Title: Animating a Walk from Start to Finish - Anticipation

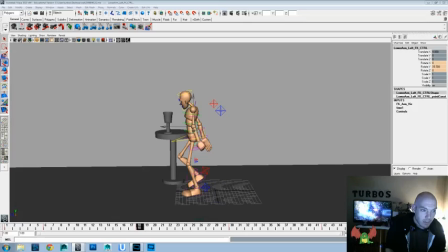(28:57)
I think we might break that elbow though a little bit more, just to give us a little more swing to it so it doesn't feel too stiff back there.
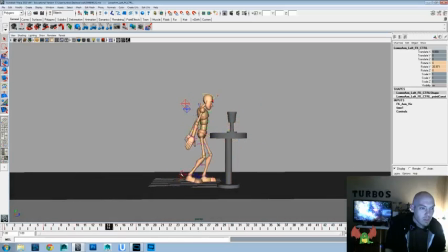(29:10)
Okay, and let's look at it from the perspective that we're doing. Okay. Yeah, I think what might help our shot is to start off with that hand already.
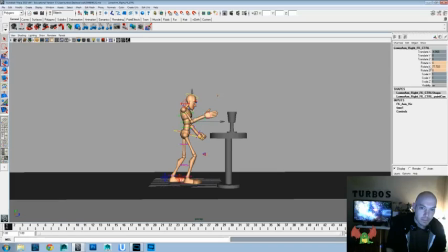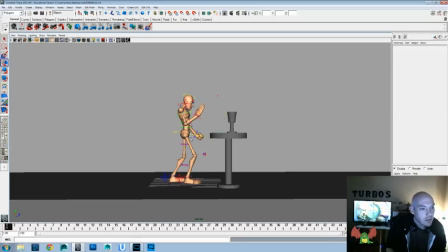(29:37)
Let's fix the rotate here. Feels like it's a little back. And let's rotate it out a little bit there. And maybe something kind of like this, where it's already like this, and then it scoops out. So we want to open that more to camera.
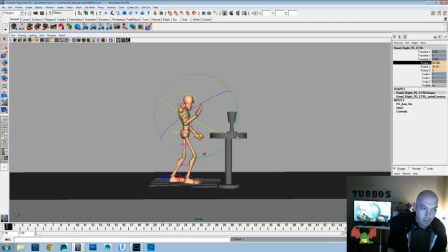(29:59)
just so that we already kind of have an idea of maybe what the scene's going to play out from that first one. It's more of a storytelling pose than what we had previous.
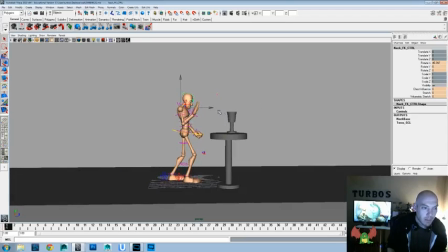(30:13)
But now just by setting up this pose to look right, it's a better anticipation and storytelling pose than what we had before, because already when someone looks at this, they can kind of, again,
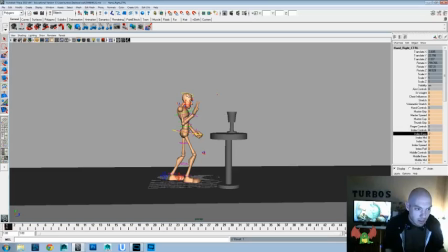(30:26)
we still have to polish out some stuff, but they can kind of guess that the story of this is going to be him looking at the cup and what's he going to do with it, or how's that going to work. So you want to use anticipation in your movement and in your posing,
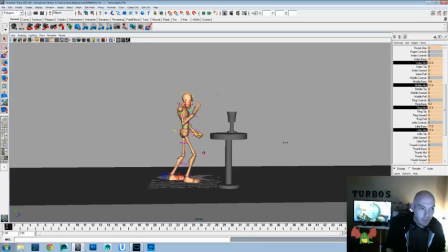(30:43)
and it helps give a sense of thought to your character and purpose. I mean, if you want to get some really over-exaggerated and fun anticipation, look at a lot of the old Chuck Jones stuff, where they like rev up before they run.
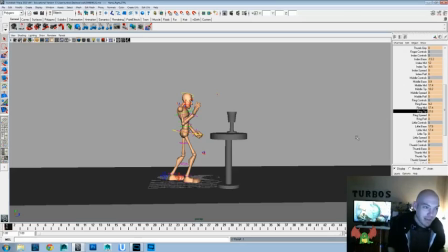(31:00)
They, you know, like even pull back and rev up like a little RC car or something. Let's see, that finger would be a little more straight. And like I'll tell you guys, almost every video,
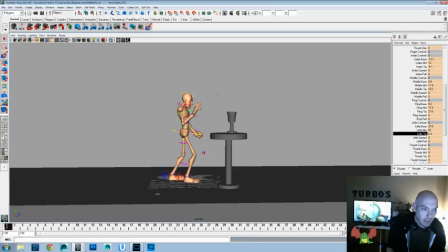(31:15)
don't be afraid to look goofy and really you know, try to mimic or see how you would do it in real life, and then put that in your animation as well.
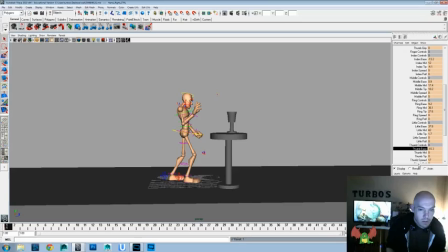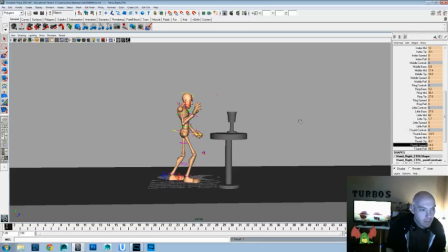(31:42)
And just still trying to get a good silhouette even on the thumb there. Okay, now already it feels like he's going to be reaching out for this. You can just see in there, the head is angled towards there, the hands angled towards there, and now let's watch it.
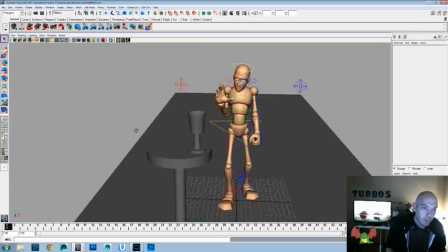(32:01)
Okay, let's go ahead and save off what we have. One thing I want to do before we do this as well is we really want to fixate so that the eyes are
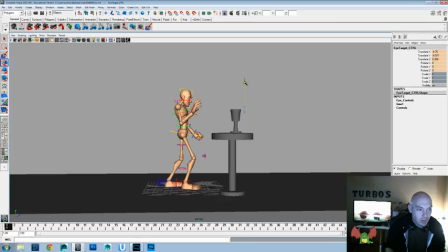(32:09)
on there too, because I think that'll help a little bit. I don't always use the eye controllers on here just because not because that's the correct thing to do in animating,
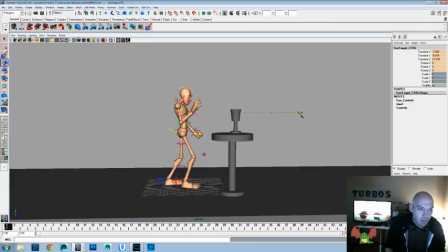(32:18)
but just because they don't always show up, and I don't want them to flicker or anything in the animation,
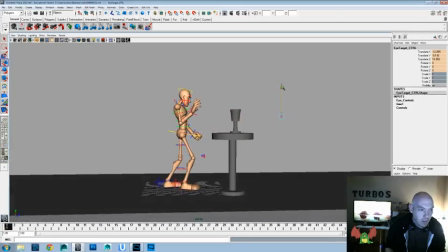(32:23)
so I just usually leave the white people. But we want to kind of do that, and it's okay to kind of look past the thing. Sometimes that's a good key too, to make it really seem like it's focusing on there. That's it. Okay, maybe a little bit more X.
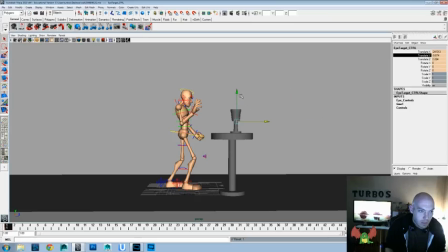(32:47)
Sometimes it's okay to really just stick it right in there, because that's what we're doing. So don't be afraid to just shove it right into there, so you know that they're looking right at what it is. That's one of the, I think it was Bula Robello, great animator.